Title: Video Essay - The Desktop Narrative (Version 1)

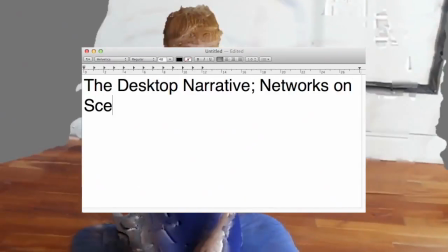6s
The use of the desktop as a visual canvas has increased in the last number of years,
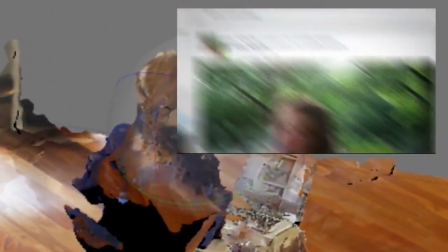10s
not only in the form of the desktop documentary, but also for more narrative-based projects.
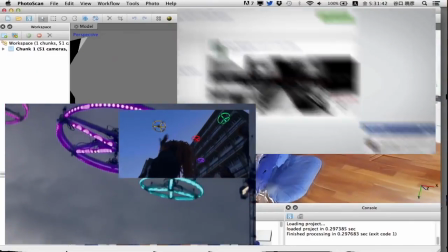17s
The spatial and temporal specificity of the computer screen provides the perfect lens through which filmmakers can experiment with contemporary concerns.
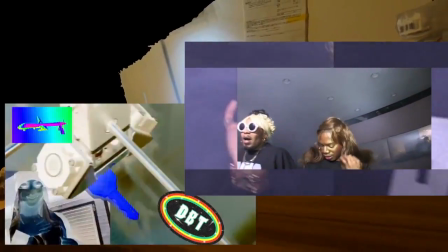26s
Lisa Akervall has discussed the use of multi-perspectival devices in film as an expression of our current audiovisual landscape,
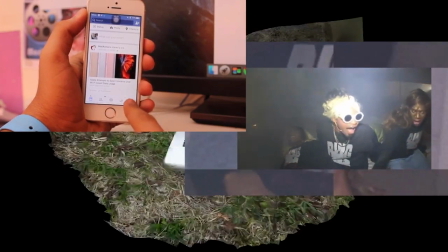32s
which is based upon the proliferation of mobile screens, which themselves use fractal interfaces combining both human and mechanical gazes.
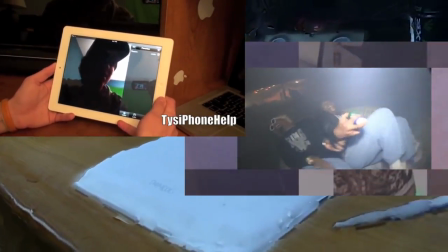40s
More than ever, such screens are also the sites through which we engage in networked communication.
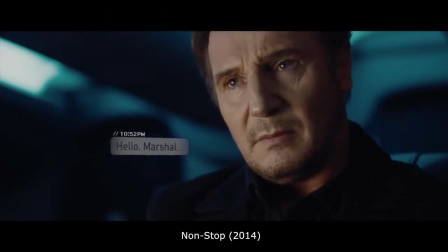47s
This is also the subject of discussion in Tony Zhao's video essay, A Brief Look at Texting in the Internet and Film.
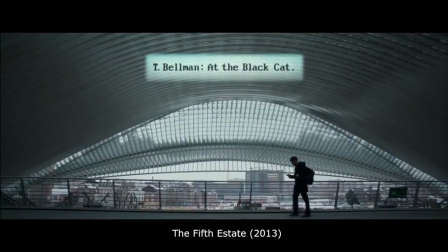53s
As we can see, this problem is already being dealt with in Hollywood and big-budget international productions.
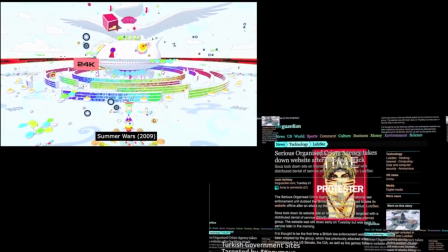60s
Here Zhao suggests that we have ceased attempting to visualize networks in the internet,
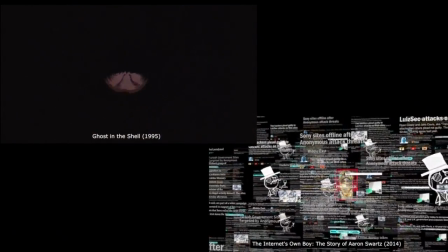64s
a moment of fascination particularly among directors of Asian and American science fiction in the 90s and early 2000s.
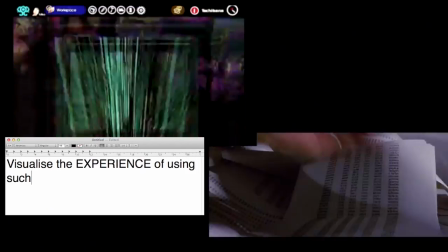70s
Instead, contemporary texts attempt to visualize the experience of using such networks, making this a question of subjectivity.
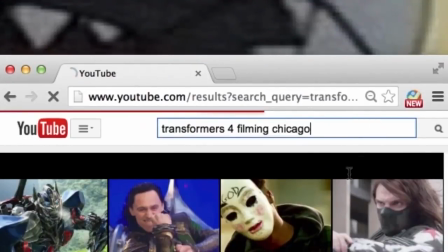77s
Critics of post-cinematic subjectivity, like Beth Coleman, argue that as media become more pervasive,
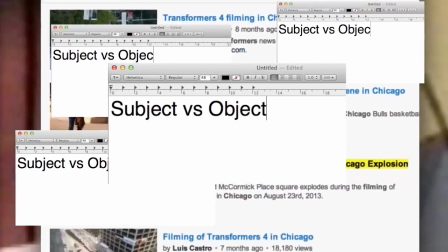82s
the categories of subject and object become more porous in these online network spaces.
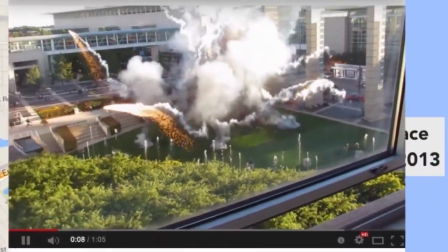86s
It is this shift in power and agency, associated with pervasive mediation, that such desktop narratives investigate.
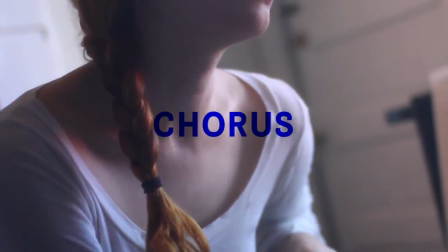93s
Taking all of this into account, here's Holly Herndon's music video for Chorus. The song itself is constructed from audio samples compiled from 2 weeks of internet browsing.
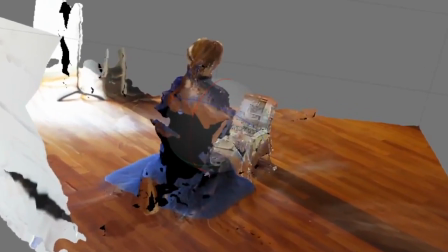106s
While the Akihito Taniguchi directed video could not be described as a straight desktop film,
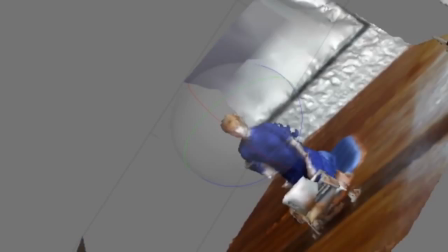112s
it takes samples from a host of different media content to create its own composition, much like the song itself.
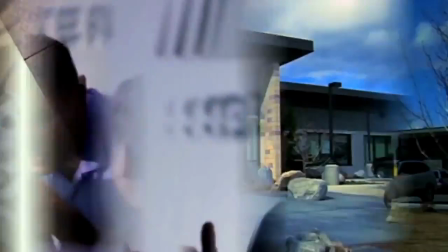118s
This moves from camera footage to the webcam embedded in the desktop,
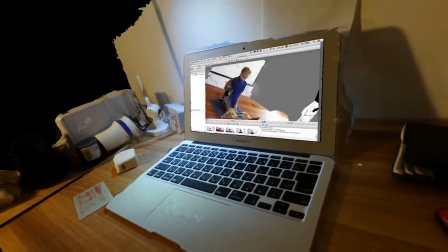124s
until the perspective separates itself from the screen and floats around 3D renderings of people's physical desktops, where such interaction with devices occurs.
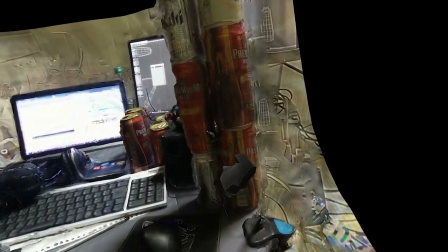136s
As the mediation accelerates, so too does the distortion of the media itself, with 3D renderings that are only partially constructed.
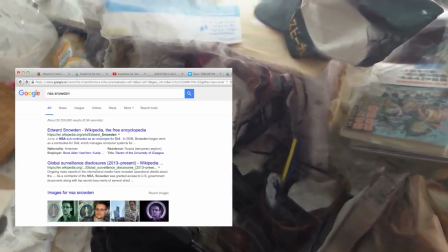145s
This degradation creates a sense of unease or suspicion in the viewer. This is Herndon's aim, who acknowledges the influence of the then recent NSA surveillance scandal in the work.
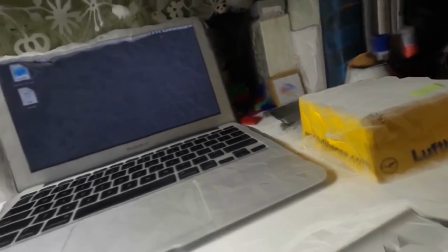154s
Therefore, these spaces appear both as comfortableness and sites of vulnerability and suspicion, as the individuals using these devices are subject to imperceptible surveillance.
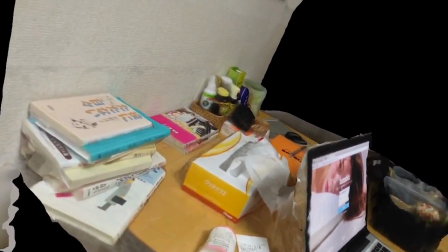164s
The workspace which house these devices are both neat and messy, filled with consumer items that explode onto the screen.
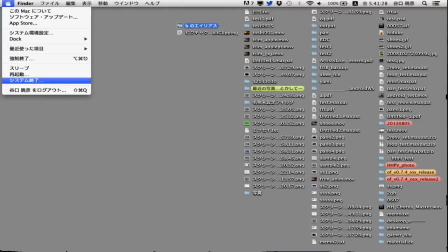172s
Just like the desktop images which are populated with personal files, these spaces are lived in.
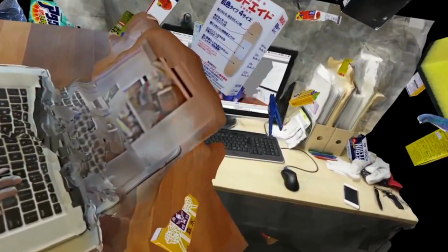178s
The cacophony of consumer items and personal files are equated in a sense, as they construct the identities of those users who are absent from the screen.
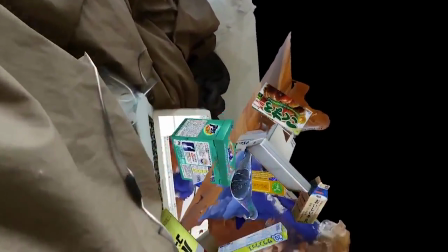188s
Considering the emphasis on surveillance, this first appears to be a critique of data mining and the subject-object collision, but it might also be the answer.
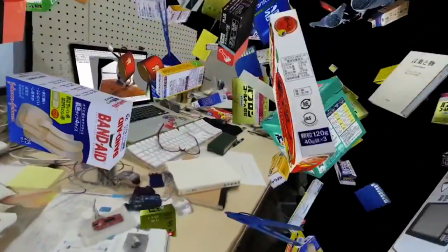196s
Beth Coleman argues that the only treatment for mediation is more mediation, through a new kind of embodiment in which we can claim these spaces back.
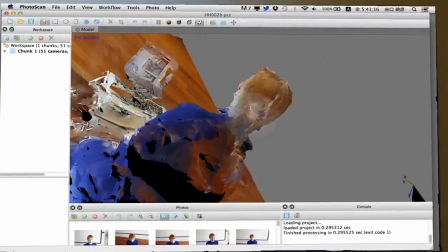204s
By mediating sites of engagement, Herndon and Taniguchi construct a very human presence from the mimetic traces left behind by digital media.
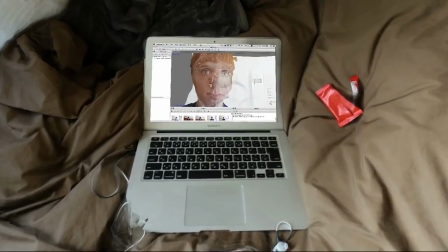211s
This is presented by creating a literal subject position of a human user moving around their physical desktop.